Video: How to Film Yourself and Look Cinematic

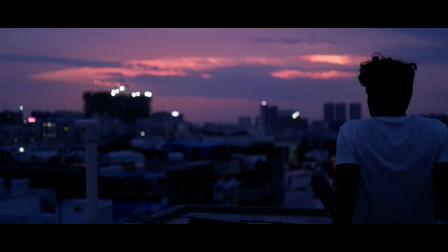248s
So how do you use the sunlight in the best way possible? So there is this very amazing hack that will make all of your videos a lot more cinematic, and that is shooting shadow side. Now, the most intuitive thing is that if the light is coming from this side, you should shoot from this side as well. That will make our face look a lot more brighter.
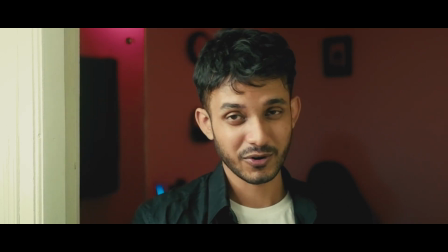265s
But if you remember, I also said that constraints brew creativity. When you have limitations, you push your boundaries even further.
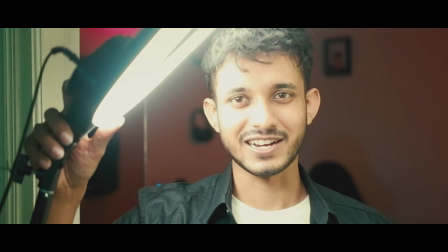272s
Like, I only have one of these lights, for example. So what did I use for the background?
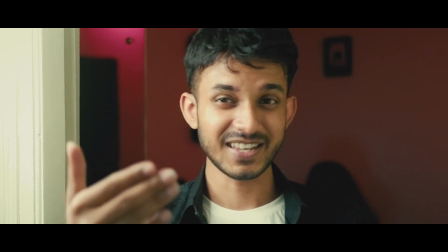277s
It is just a normal night lamp that is in my room, and that is creating the separation, the color separation between the foreground and the background.
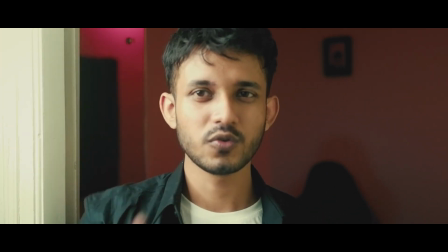284s
Now, this light alone will not do a very good job.
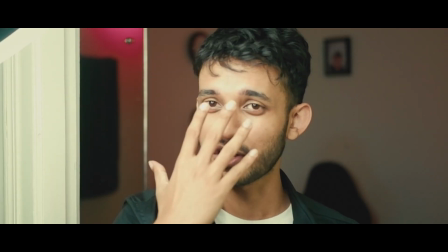288s
Now see, if I place it right in front of me, if I place the light right in front of me, my whole face is lit up and it looks very flat.
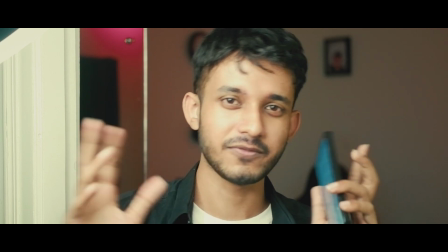297s
It looks very TikToky and very fair and lovely ad की तरह लग रहा है ये basically.
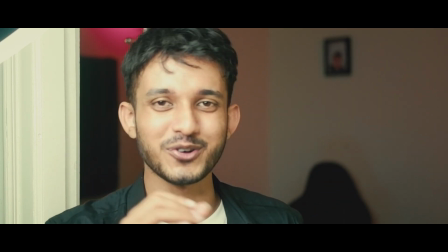301s
So that is not what you want if you want to make your shot look cinematic.
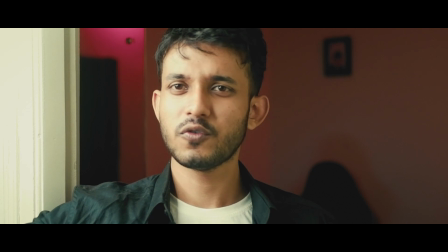305s
So what we do, we take the light a little bit like around 45 degrees so that there is a triangle of light on your other cheek.
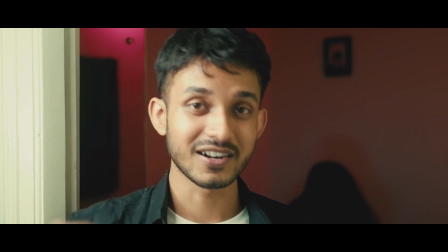314s
This is called the Rembrandt lighting. Now Rembrandt lighting, the name came from the artist Rembrandt, who used to use this lighting technique in his paintings.
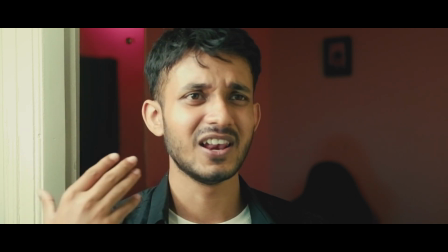322s
So yeah, that's how it came from. You will see this a lot in documentaries, in talking heads.
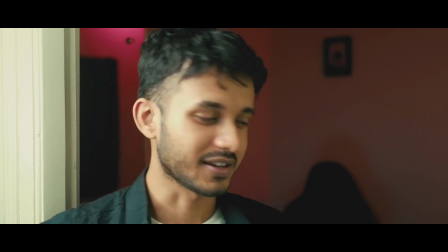327s
So yeah, that's one thing that you can make. So why is this working? Now see, this light is coming here and this part is getting a lot darker.
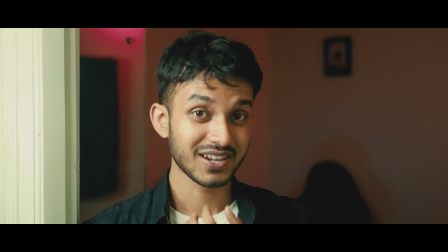334s
This shadow is actually making your shot look way more cinematic.
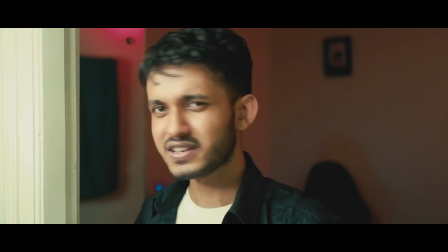338s
Now, I need a little bit of more light on this side, because if I turn this off, this part gets way too much dark, right?
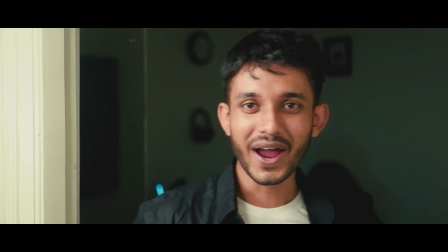346s
So what can I do? I have this wide door over here, right?
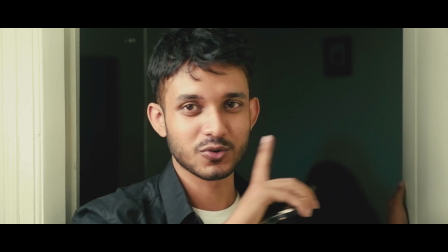350s
So this light can bounce off this door and fall on the other side of my face. If you see, as you can see,
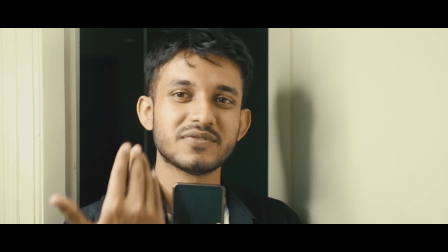355s
if I bring the door pretty close, my both sides of the face become very well illuminated,
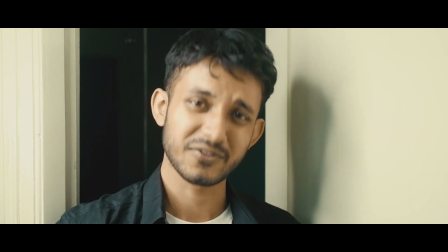359s
and that again looks like fair and lovely commercial.
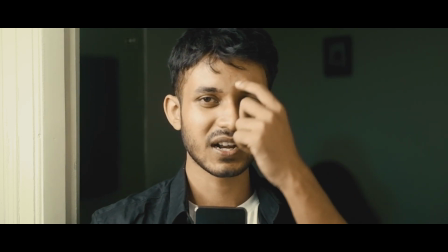362s
If I put it away a little bit, then it allows the perfect amount of shadow and a little bit of light on this side as well, and that makes me look way better. You need these shadow regions on your face and probably a lot more contrast in your face to look cinematic, because otherwise if I just face this way, my face will look flat, and let's be honest, nobody likes them flat, brother. So if you're like sitting down in front of a camera and just talking, you can use one diffused light from this side and a secondary light source from the other side, so that this whole part does not become black. Now the light that I have, people generally use a diffuser, some kind of diffuser or a softbox to make it diffused. I do not have that currently, so again, you have to come up with new ideas. What did I do? I did not put the lights directly to my face. I put it so it bounces off the wall and comes to my face, and that will make the light a little more diffused and not as harsh.
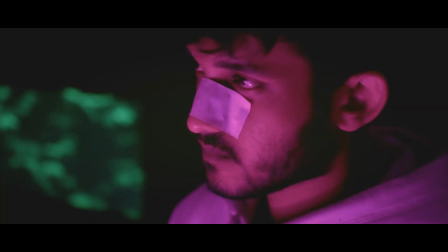417s
Now why am I doing this? Because the type of light that I use can make a lot of difference.
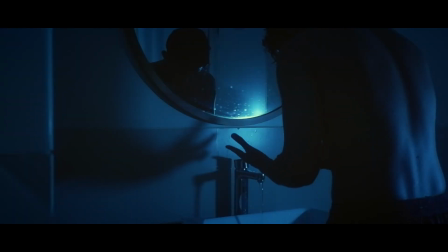421s
I can be using hard light, I can be using soft light, warm light, cool light, backlight, overhead light, and bottom up light, or even a moving light.
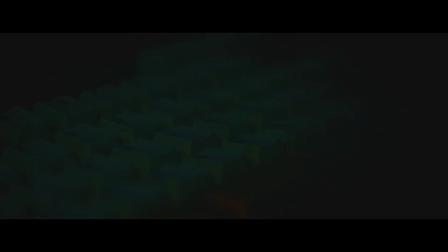429s
By the way, everything that I have learned over the last 4 years of creating videos and trying to make them as cinematic as possible,
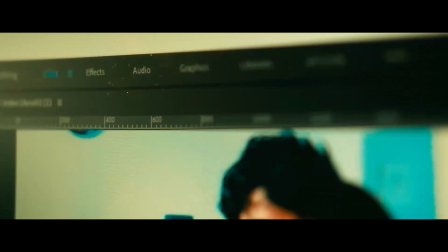435s
I am barely touching the tip of the iceberg in this video. And I'm actually gonna teach all of that, everything that I've learned over the last 4 years about how you can make good videos, how you can get started on YouTube, how you can make your videos more cinematic, how you can tell better stories, how you can do better at editing, better at color grading, sound design. Everything I will be teaching in a 7-day workshop that is gonna happen on 7th of December. So if you have a content creator inside of you and you want to make videos, want to get started on YouTube, want to get started on Instagram, if that is something you want to do and you do not know where to start,
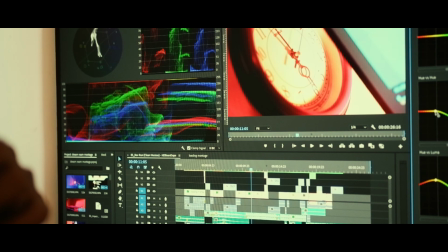467s
how to start, you don't have a camera and all of this rubbish that is going on inside your head, I can help you clear all of that if you go to the first link in the description and register for the workshop. Now you might still be thinking, yaar Sanku, I get all of that, the shot looks good, but yaar kitne static shots yaar? I need some motion in my videos. What our constant is that we do not have anyone to shoot.
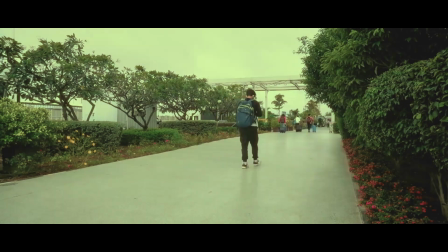488s
The camera is mounted on a tripod. The camera cannot move. So what else can move?
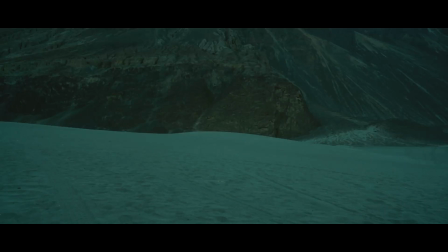494s
We can.
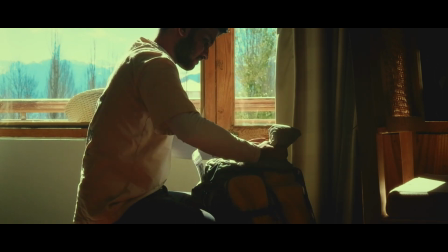505s
So a very good way to compensate for the lack of camera movement is to add movement in the frame.
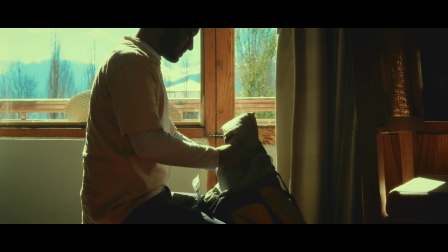510s
It can be the subject, it can be some object, anything, but it can be moving inside the frame.
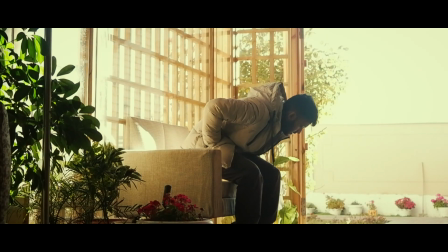517s
But what if it's just a shot of someone sitting at a bench? What can you do about it? You cannot really add some motion into it. You can still add some fake motion into that shot to make it look more cinematic, a little more dynamic.
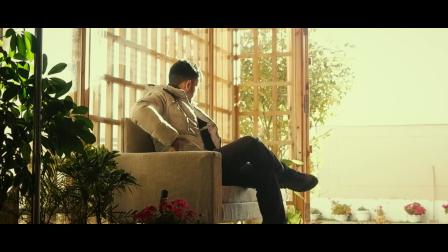530s
That can be done in any editing software.
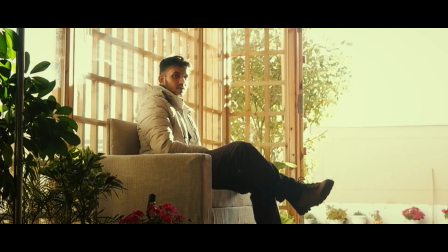533s
You add a slow zoom in, a slow zoom out, slow moving to the left, moving to the right, moving to the top, bottom, wherever you want, basically. Now at number 4, what you can use to make your videos look instantly more cinematic is to use depth of field.
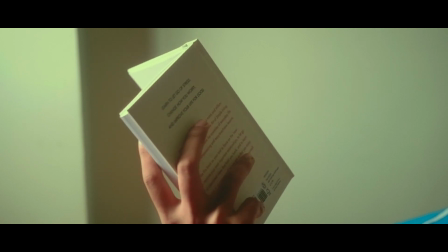548s
Now if you're shooting with a very cheap phone, you might not have this option,
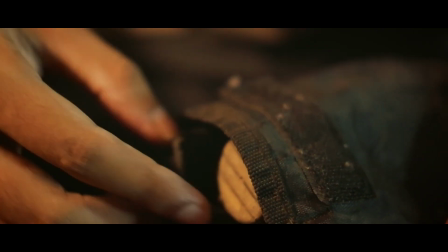552s
but if you have a good enough phone, you can go to the pro mode and change the f-stop value. I'm not getting into the technicalities. I'll get into all the technicalities in the workshop, as I said, so go check the first link in the description. But yeah, so that makes every shot look way more cinematic when you're getting really close to an object. One of the last finishing touches that you can add is to add some black bars, and suddenly your video looks like a film.
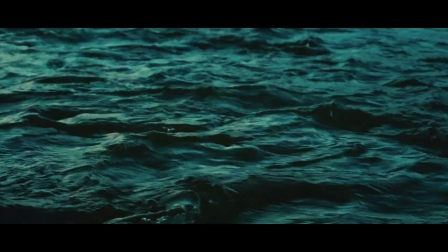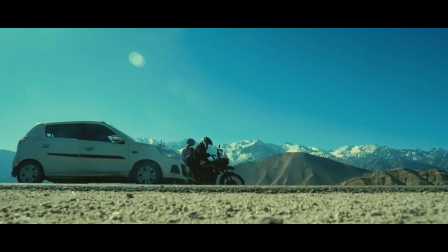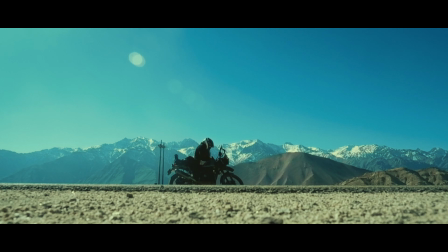590s
Okay, so now we have some basic idea of composition, cinematography, lighting, and have like 10-15 actionable steps that you can implement instantly and they'll make your video way more cinematic. But there is something that you also want to remember, that all these rules that I talked about, these are not hard and fast rules, these can be broken.
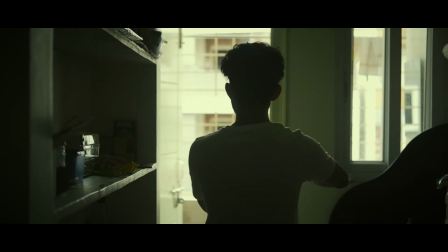607s
So like whenever you're starting out, following these rules very concretely makes your learning process, makes your creation journey a lot more smoother.
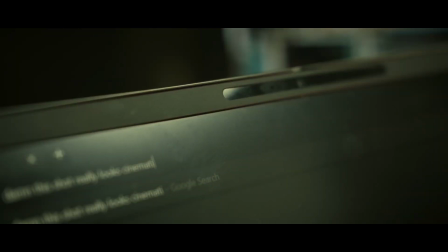616s
But after one point you will have to break these rules. You will love breaking these rules, because think about it, if everyone followed the rules bit by bit, then everyone's creations, everyone's films would be the same.
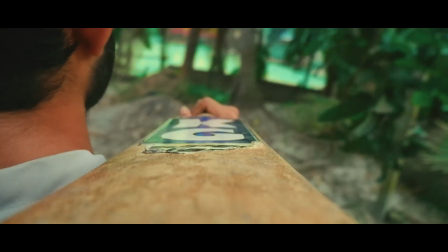626s
It is how beautifully you can break the rules that makes yourself a unique creator or a unique artist.
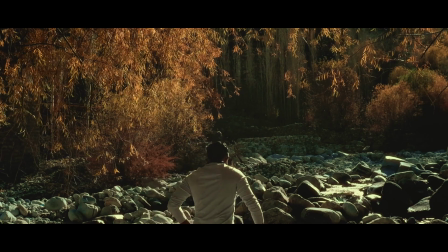633s
So it is at the end of the day how beautifully, how artistically you can break the rules that will make your audience come back, and that will make your audience feel something different जो किसी और creator में नहीं मिलता है. Now remember one thing, no matter how good, no matter how cinematic your shots look, it's not gonna matter if you do not have a good story to tell. So the first thing that you should always focus on is how to tell better stories and finding better stories to tell to the world. Because without that, no matter how good your shots are, nobody's gonna watch your videos.
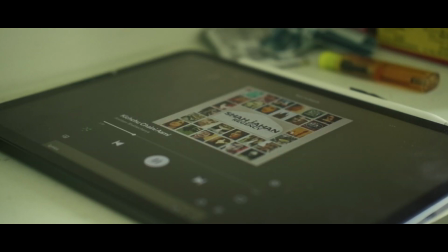672s
And last but not the least, and probably the most important point that you need, is that you need to be in love with the process. If you do not like making videos, if you do not like looking at aesthetic videos that you have created, if you do not like the process of editing, it's not gonna work out. You're gonna get tired and fed up of setting up lights and cameras very, very soon. But if you actually love the craft, that has a unique advantage as well,
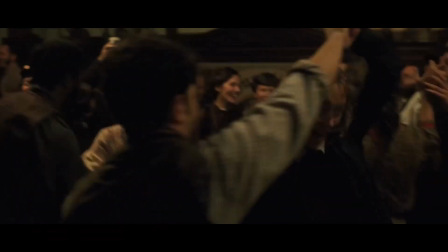697s
because then you will be looking at other cinemas, you'll be watching a lot of movies, a lot of TV series,
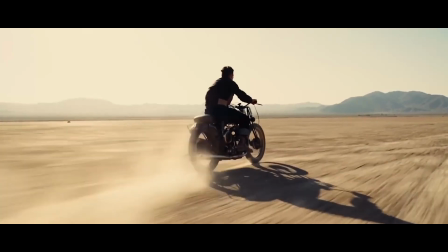702s
there's a lot of good cinematic YouTube videos, and you will be learning more than you can ever learn from tutorials.
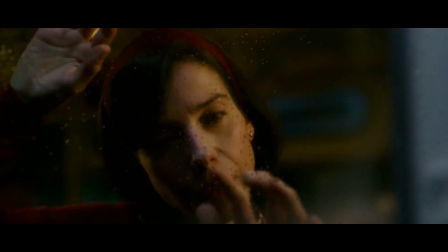708s
And once you fell in love with cinematography and beautiful frames, all you need to do is create more and more, experiment more and more.
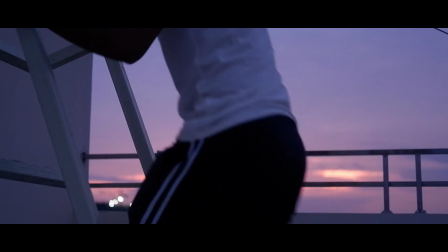716s
And remember, making videos is not following a framework, is not a mathematical problem that you solve with a formula.
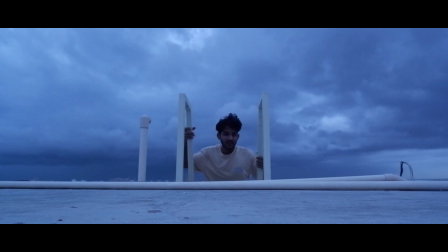723s
It is about your creative expression as an artist. It is about telling your own stories.
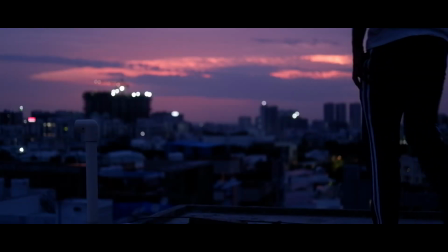728s
It is about making people feel something through your videos. And about the thousands of filmmaking rules that exist, it is nothing but a contest of seeing who can break the rules in the most elegant way.